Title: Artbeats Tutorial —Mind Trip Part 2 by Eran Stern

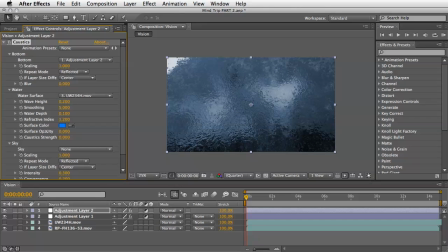4:05 And also I will set the surface opacity to 0, so it won't cast any additional color which is built into the effect itself.
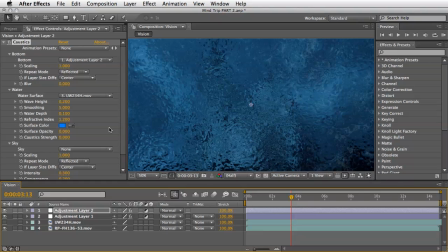4:16 If there is a need, you can always play here until you find the amount you like, but honestly, this is all we need to do here, and it looks great just in order to get the dreamy liquid effect that we are after. Of course, the final effect is now too intense,
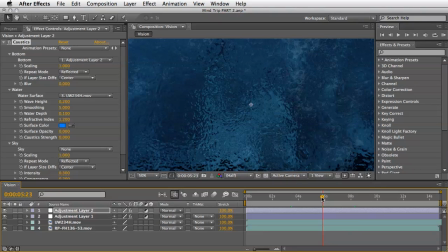4:33 and to me it just looks like a glass texture door, something along these lines.
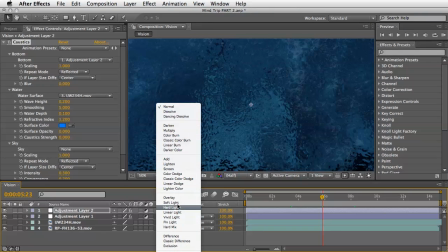4:39 So we need to change the blending mode of this whole layer to overlay,
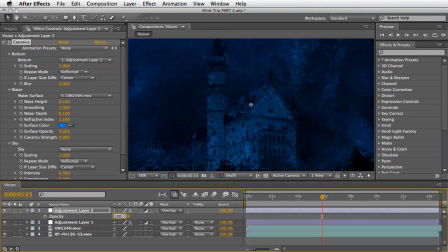4:45 and then maybe to reduce the opacity to say 70%.
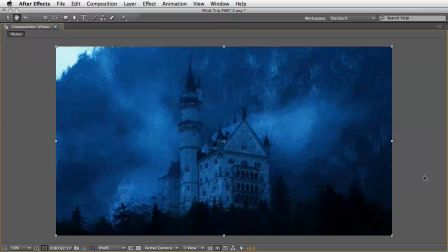4:53 Playing through this clip, you can see now the unique effect we've managed to pull using this technique.
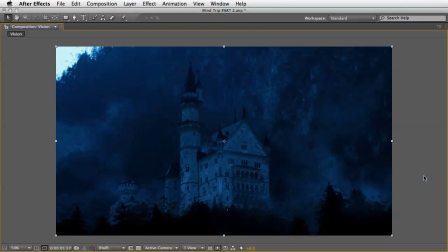5:00 Simple, but great. Exactly what I was aiming for.
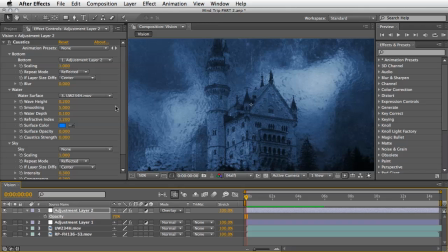5:05 Okay, now to make this comp look even better,
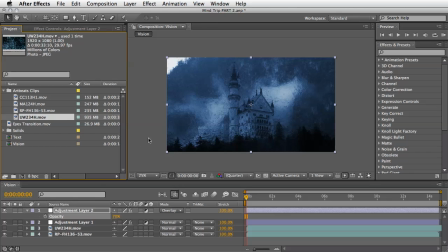5:09 I'll add one of my all-time favorite clips from Artbeats, which is MA124.
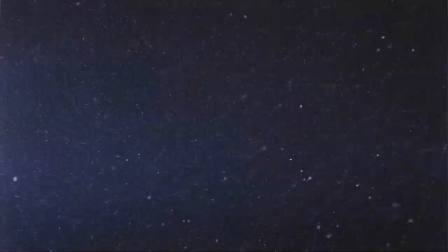5:16 This HD clip is part of the Mayhem collection, and this shows us just pieces of white dust floating upward in the air. I just love this particular clip because it always helped me to bring elements tightly together.
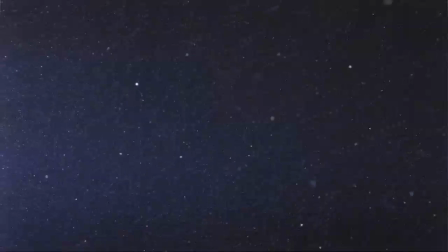5:32 This is just create a great realistic mix due to the dust noise that we will add above everything.
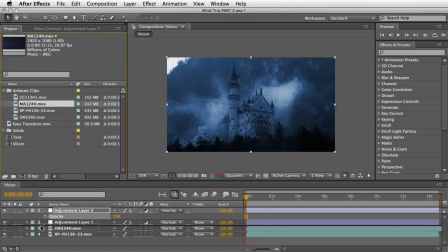5:42 So I'll add it to my comp and then use the stretch option to slow it down.
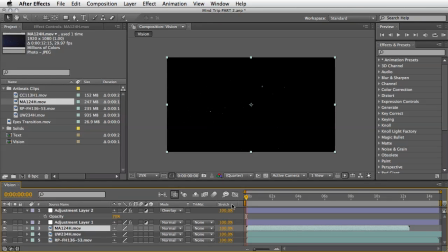5:47 By the way, if you can't see this panel in your After Effects software, just right click here in this area and just choose it from this list. Anyway, now that I timed it to fit,
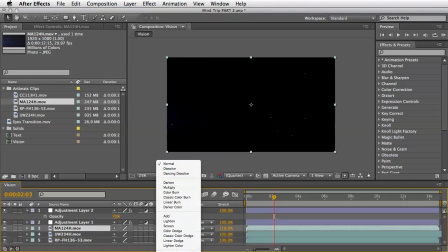5:59 I can change its blend mode to screen and create another preview for this section.
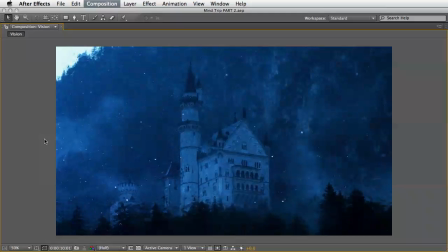6:11 As you see, this makes a lot of difference and helps to tie everything much nicer together.
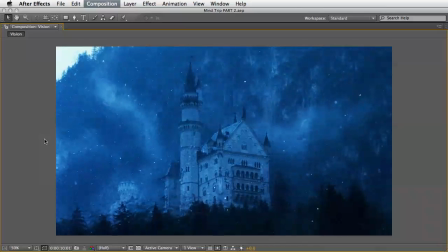6:17 Just brilliant. And now we come to the last section where we take everything we've created and create our final composite.
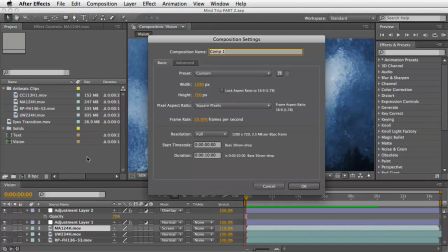6:26 For that, I will create a new comp and name it Mind Trip. Size it to 1280 by 720 with the frame rate of 23.976 and a duration of 20 seconds.
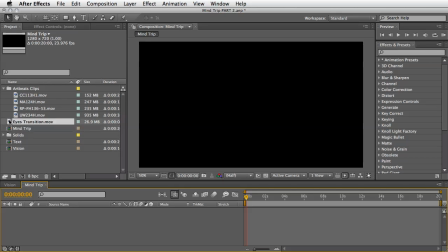6:45 I'll drag the eyes transition clip from part 1 and
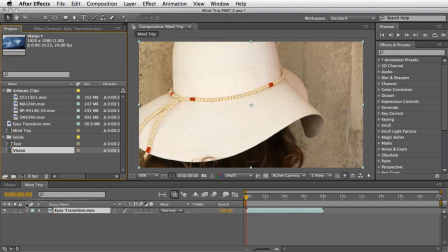6:50 also the vision comp that we just created to this final comp.
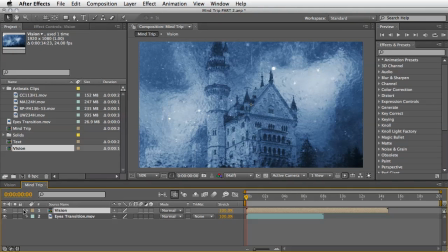6:55 The vision comp should start to blend in, I think,
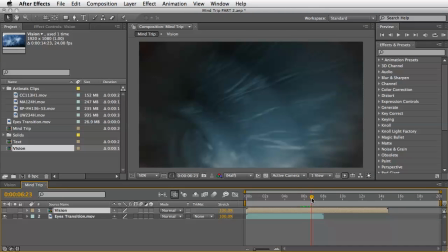6:58 around 6 seconds and maybe 20 frames, so I'll drag it to this point of time.
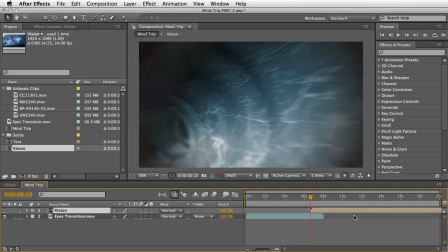7:05 And the next step will be to create some interesting mix between those two layers. I'll start by adding few effects to the vision comp and then we'll take it from there.
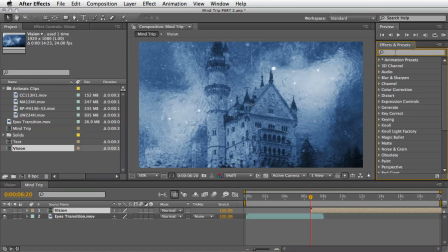7:16 So I'll choose it and then apply the CC radial scale wipe and also the radial blur effect. These two effects should help us to create the feel that this vision image is created from the vortex below.
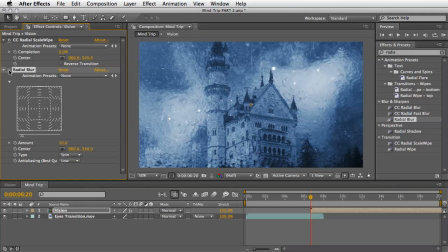7:35 So at the first frame of this layer, I'll set a keyframe for the completion of the radial scale wipe effect with a value of 100.
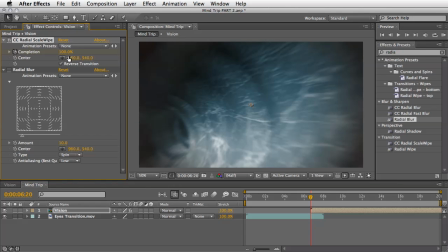7:44 Of course, we need to reverse the transition here,
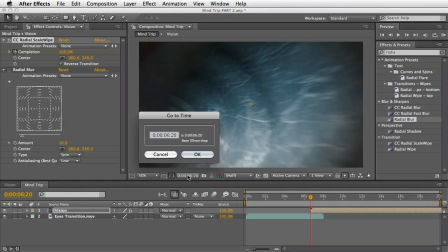7:48 and then 20 frames later, I'll set the completion back to 0.
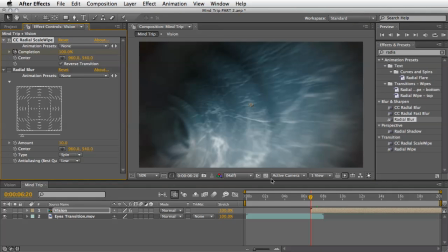7:55 It might also help to move the center of the transition to the left side of the screen just to match where the vortex center is right now.